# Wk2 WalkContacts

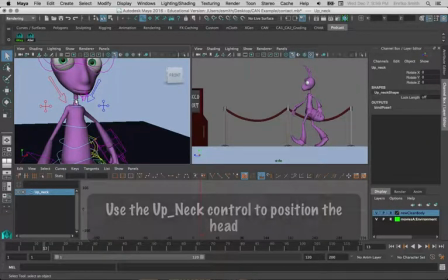8:24 So we're going to only use one control, and this control gives us the best posing for the passing poses that we'll get into later. So may as well put everything on this control to keep things simple.
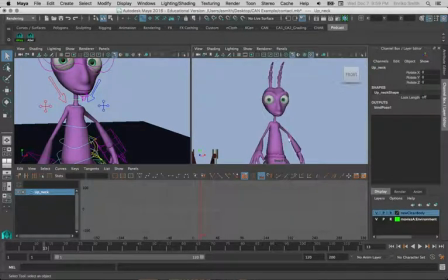8:36 To do this, we're going to go to our ortho front view, and we need our head to remain facing straight forward. So the neck controls are going to counter what we did in the torso. Our torso was rotated in positive in rotate Y, so our neck control is going to go negative.
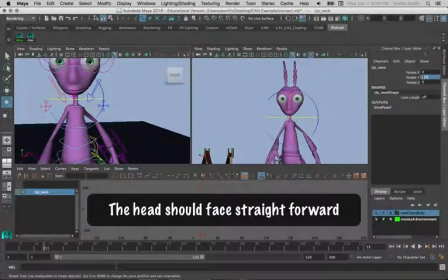8:55 So let's see if with a -20, not quite facing straight forward there.
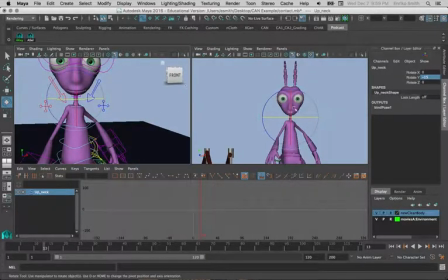9:05 But -15 will have him facing straight forward. And then we can get into the finessing of this pose.
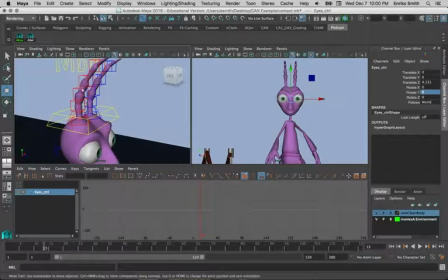9:11 So things we want to keep in mind: don't want to leave the antenna symmetrical. That's really bad.
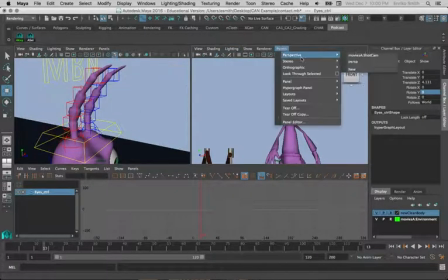9:17 We want to go ahead and pose our antenna and make sure they're clear for our camera shot and not twinning.
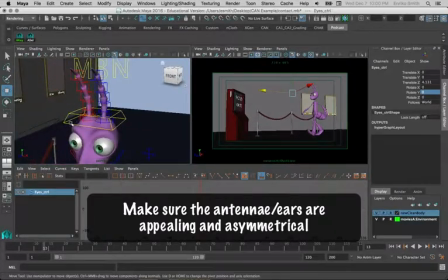9:23 So check our camera shot again, and let's go ahead and have the back antenna, the red antenna,
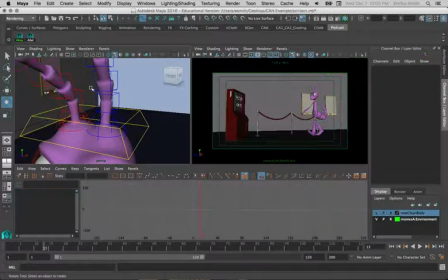9:32 rotate down more, since it'll give us the better silhouette without crossing over
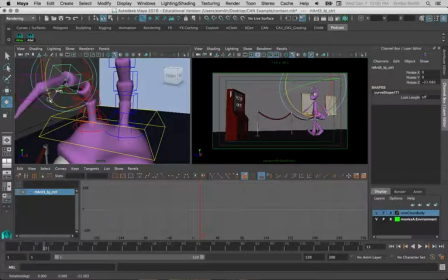9:39 in front of one of the other antenna or anything.
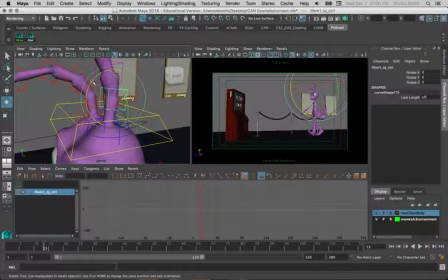9:45 And then blue antenna can kind of come back and then forward.
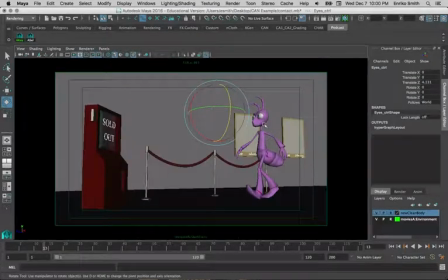9:50 Now we don't quite see our eyes clearly in our camera shot. You can see we're seeing a lot of white of the eyes, but not enough of the pupils and iris. So let's cheat our eyes to the camera by translating over to the side a little bit and
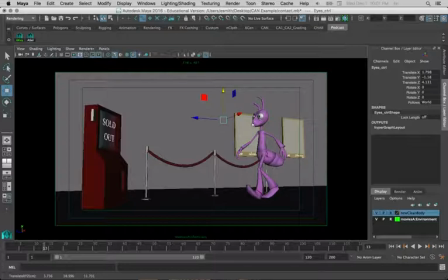10:04 X, and then maybe a little bit down so we can more clearly see the pupils and iris there.
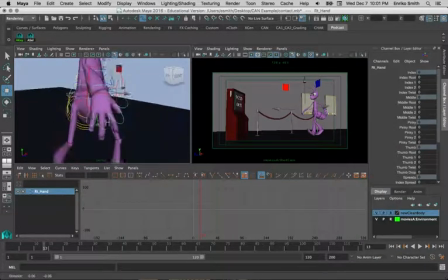10:11 And lastly, don't want to leave the hands in the default position. Now, unless you have something in mind that what you're trying to do with your hands, I'm going to show you a very basic hand position to get your hands into for a relaxed pose.
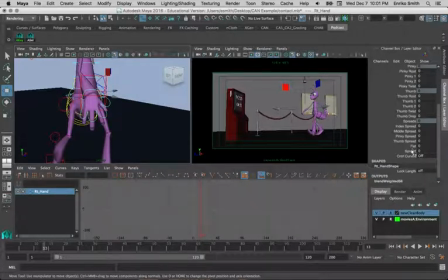10:25 Notice we will not be using the fist or the spread channel. If you want the character to actually make a fist, cool, use the fist channel. But the reason why I'm typically avoid these is because they all rotate the joints uniformly,
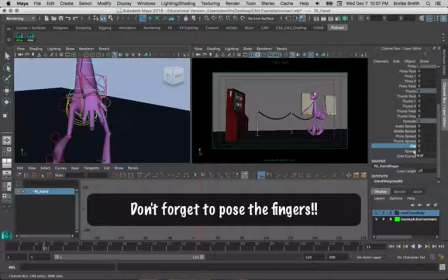10:37 which doesn't create very clear poses if you're not actually using them to their fullest. So if you want the character to make a fist, fine, use it up to 20, make a fist, but don't do it halfway and leave it at 4.5 because that's not really a nice pose. That's just everything rotating uniformly.
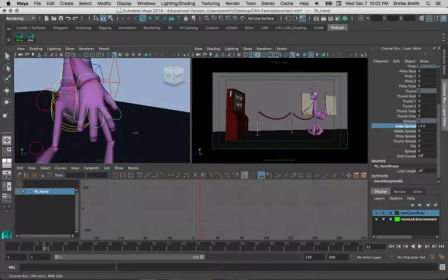10:58 So first, let's grab our index spread and bring our fingers in a bit closer together and do the same thing for our pinky spread.
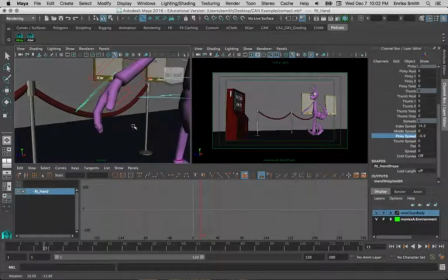11:07 And with our hands relaxed, our pinky tends to curl more and our fingers get straighter as we get towards our index. So I'm going to start our index finger, straighten it out a little bit,
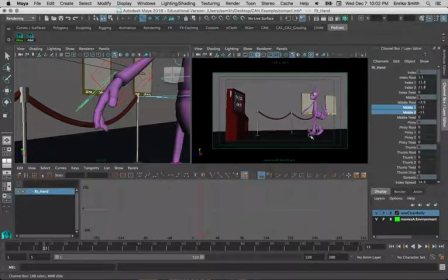11:21 and then work our way down to our middle and give it a little bit of curl, and then our pinky and give it more curl.
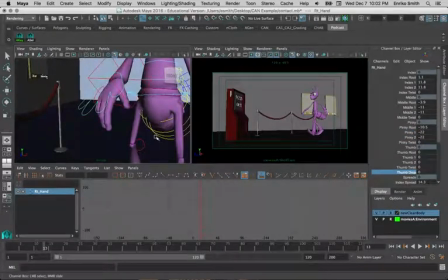11:32 And then we use our thumb drop. This is going to bring our thumb in towards our palm.
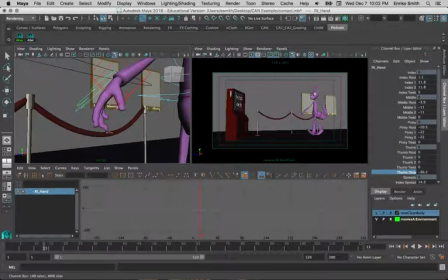11:37 It's going to drop it in that way, so it's not lining up the side of the hand.
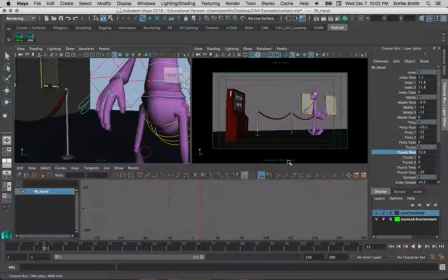11:43 And then we're going to bring it in closer to the other fingers using thumb root and thumb one,
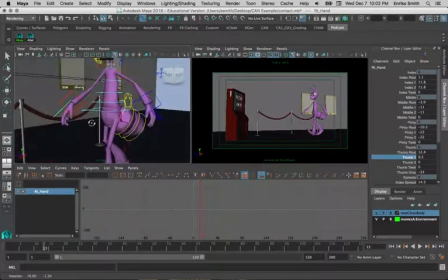11:49 for a more natural, relaxed pose for the fingers. And then we're going to do the same thing on the other hand.
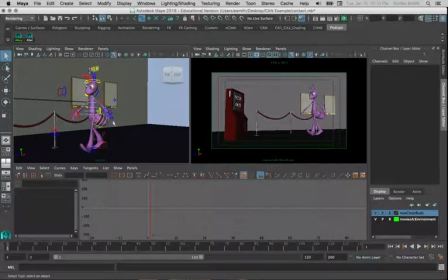11:59 So now we have our first contact pose, including the fingers. Let's go ahead and key that.
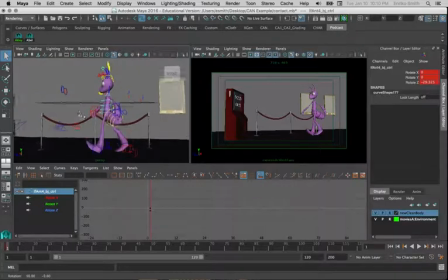12:08 And to make our second contact pose, we're just going to be mirroring everything forward.
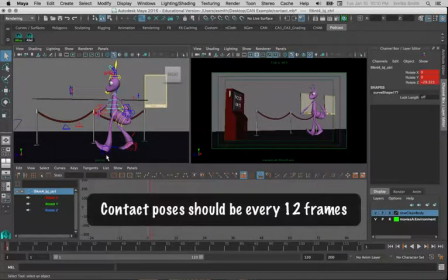12:13 So first, it's important that we know what kind of timing we're going to be using on our walk. You want to have a timing that's divisible by 4. So between most contact poses, you're going to have either 12 or 16.
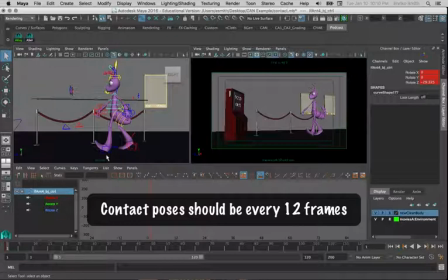12:27 A 12 frame walk is what we're going to be doing here. It gives us a more sprightly, energetic, more natural kind of walk.